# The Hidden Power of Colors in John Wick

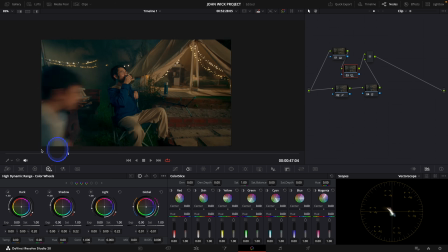(16:24)
And something like this is for me a sweet spot, I find,
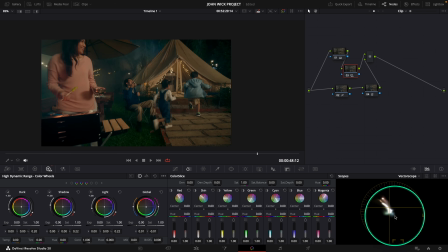(16:28)
because we have some warmth, we have some blue coming out,
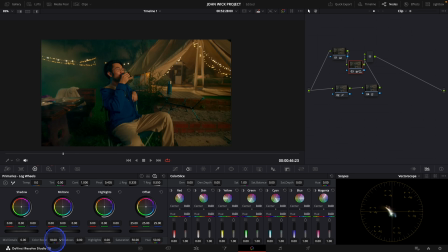(16:33)
and if I raise some color boost, then I will have a bit more delimitation happening. And so this is how you can create a complementary color group. In the other frame, we can apply the same logic.
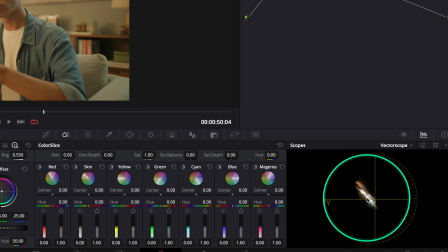(16:48)
What is good is that we have more control elements, which is creating just one single hue over here.
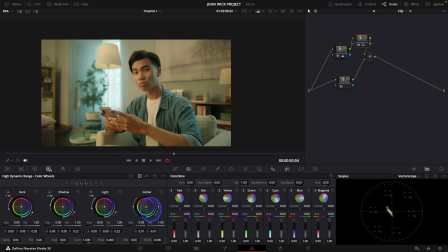(16:56)
Create a node, go to my HDR wheels, go to my global, and have already a separation. You can see that it creates already my complementary group with my window already reflecting some cyan. And we have to just control the wall around him and his skin now.
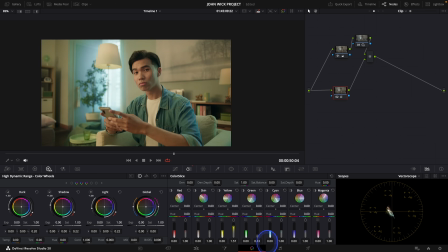(17:14)
Here, I'm just going to go to my color slice. I'm going to go down with my yellow because you can see that his wall background is affected by yellow. So then we have something that is a bit more clean in terms of delimitation. Now we have the focus only on him and on the cyan that is coming out of the window.
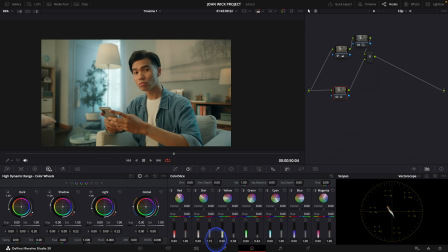(17:33)
I can turn up a bit his skin to have it a bit more popping. What I can do is creating a node to make his face a tiny bit more lit,
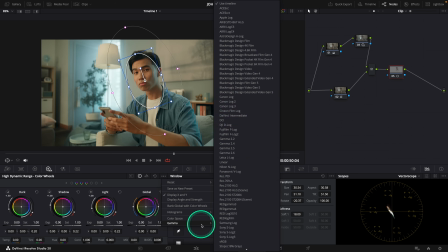(17:45)
like we've done in the Analogous harmony group. So I go to gamma, linear, a bit of light,
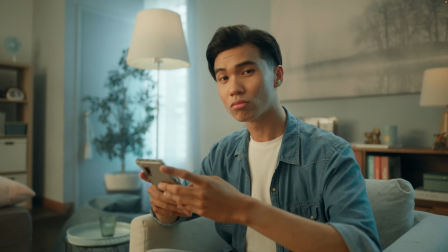(17:54)
and you can see that we went from this image to this image with a complementary color group, which is cyan, with some warmth of the skin,
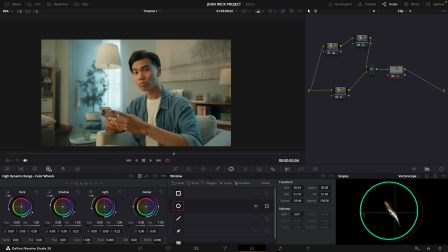(18:03)
and you can see that we have the very nice line of the delimitation between warmth and cold. Conclusion: in John Wick, everything follows a code, and the same applies to its color.
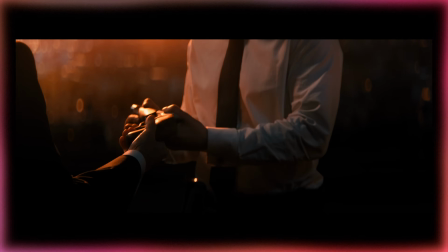(18:16)
Monochromatic means belonging, analogous means influence, complementary means conflict. In this film, harmony groups are more than just color theory, they are narrative design.
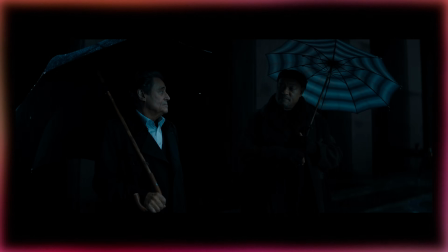(18:29)
The cinematography sets the tone, the grading reinforces it,
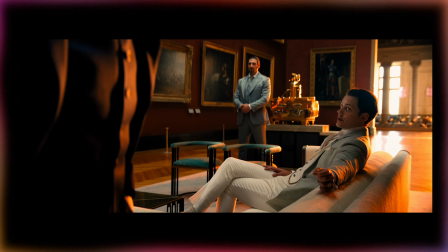(18:33)
and together they build a world that feels as strict and dangerous as the rules Wick lives by. So next time you watch John Wick, or sit in front of your grading monitor, remember this. Color harmony isn't just decoration or aesthetic. It can be a story in itself. And it is really important for you to know the rules. Because in color grading, if you don't follow the rules, there will be consequences. I hope you liked the video, guys. If you like the concept, just let me know in the comments because I have a bunch of film I want to talk about with their color theories. Don't forget to subscribe to the channel, and I see you next time, guys. See you!